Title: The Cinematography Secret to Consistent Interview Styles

When it comes to filming multiple interviews for the same project, there's always that tricky balance. How do you make each setup feel unique, but still consistent and familiar? Well, today I'll walk you through my latest project, the lighting setups I use, the exposure choices that I've made, and the details that really tied it all together. Let's dive right in. My latest project was a corporate film where I needed to interview 6 different people for the same video. And so it's always a challenge to make each shot
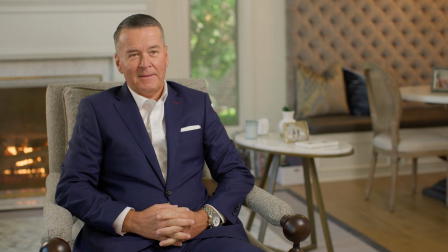[0:34]
unique, but yet feel like they belong to the same project.
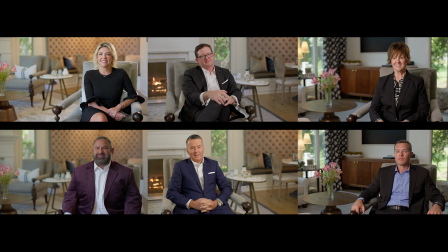[0:38]
In this situation, I have 6 people, but I'm not going to do 6 setup, because if I have to do 6 different setup, it's going to take a very long time. I can probably switch a setup in 15 minutes, maybe less than that. If we have to do a full, like going to a different room, then it's a lot longer because we have to literally tear everything down, move somewhere else, and start over. If I'm just pivoting in this one location, then in 10 minutes I can be ready to go. And so in this particular example, we did 3 different setups, and they're all in the same room.
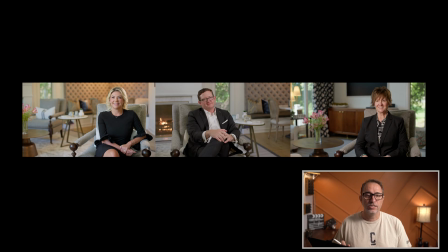[1:17]
And that allowed me to be a lot more efficient and to be able to create those 3 different variation of the same look. And my first question to you would be, when you look at those 3 shots, what are some of the things that make them connect together?
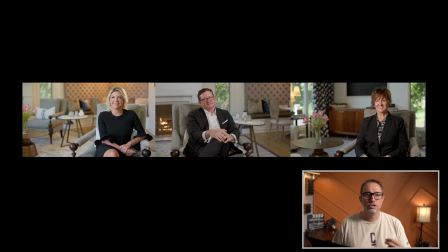[1:36]
What are some of the similarity, the continuity between those 3 shots? Obviously, we have this wall back there on this first setup, and we have it here in the second setup. And that's a great way to
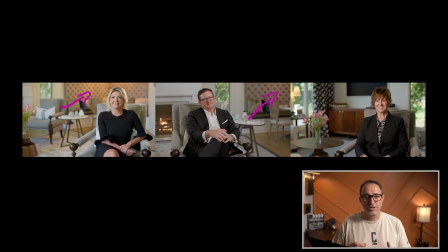[1:51]
keep something familiar for the viewer, to anchor the viewer into your image. And we have the same thing with the coffee table here, same coffee table here. And we also have a little bit of the fireplace on this shot here.
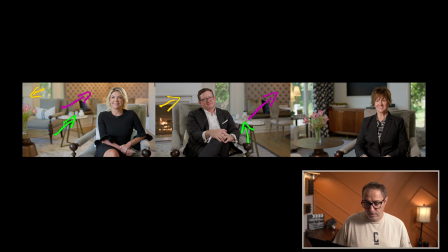[2:09]
And obviously the fireplace is here. The main one that I think is interesting in those 3 shots is the window. That window is always in the shot. And it's a different window.
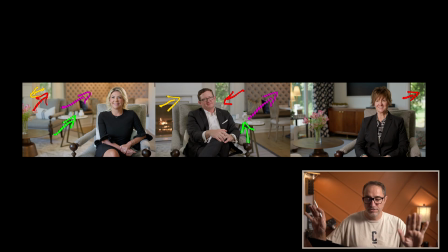[2:25]
It's on the other side of the fireplace. So there's the fireplace and 2 of those skinny windows. But by keeping that window in the shot, again, those are visual anchors that helps your viewers stay connected to what you're doing, to be able to identify certain things, to say, this looks familiar,
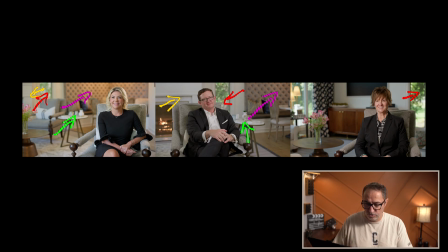[2:42]
even if they can't pick out the window, or in this case also, the flowers are here and here. And so they may not be able to pick all those other things, but overall, they know it looks familiar. They know that those shots connect, that they belong together.
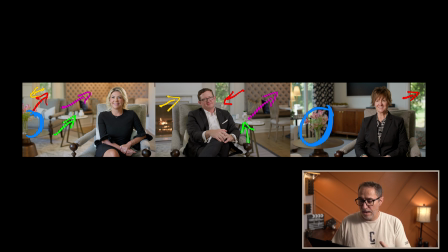[3:01]
And so those are the little things that, as a creative person, you need to pay attention to. You need to walk into those rooms and try to give your viewers those visual anchors, so that it keeps that consistency. This is the first shot that I looked at.
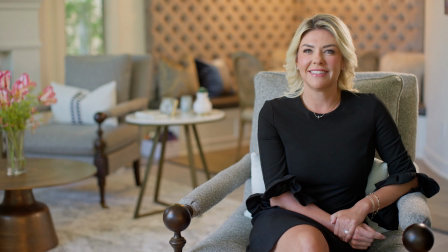[3:21]
This was the one that I knew I liked. I liked the corner. So it's always better to shoot towards a corner when you shoot interviews. It just gives you a lot of creativity, and it creates depth by itself versus shooting towards a flat wall.
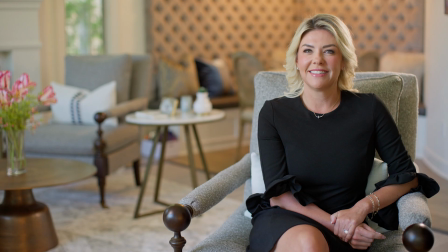[3:37]
And in this case, not only do we have depth through that corner, but we have a variety of texture, which I love. And for me, it's always nice to be able to mix the color temperature and use it. So if I can use practical lights, the lights are already in the room, to get a warmer tone to part of the room, then I think, again, it creates something less flat, a little bit more interesting,
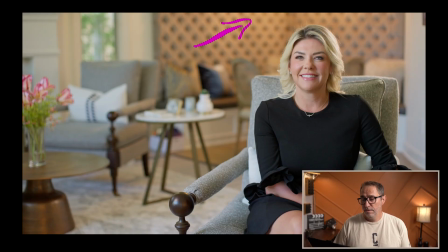[4:00]
right? Like if that lamp was a 56K light bulb, it would just look very flat and not super interesting.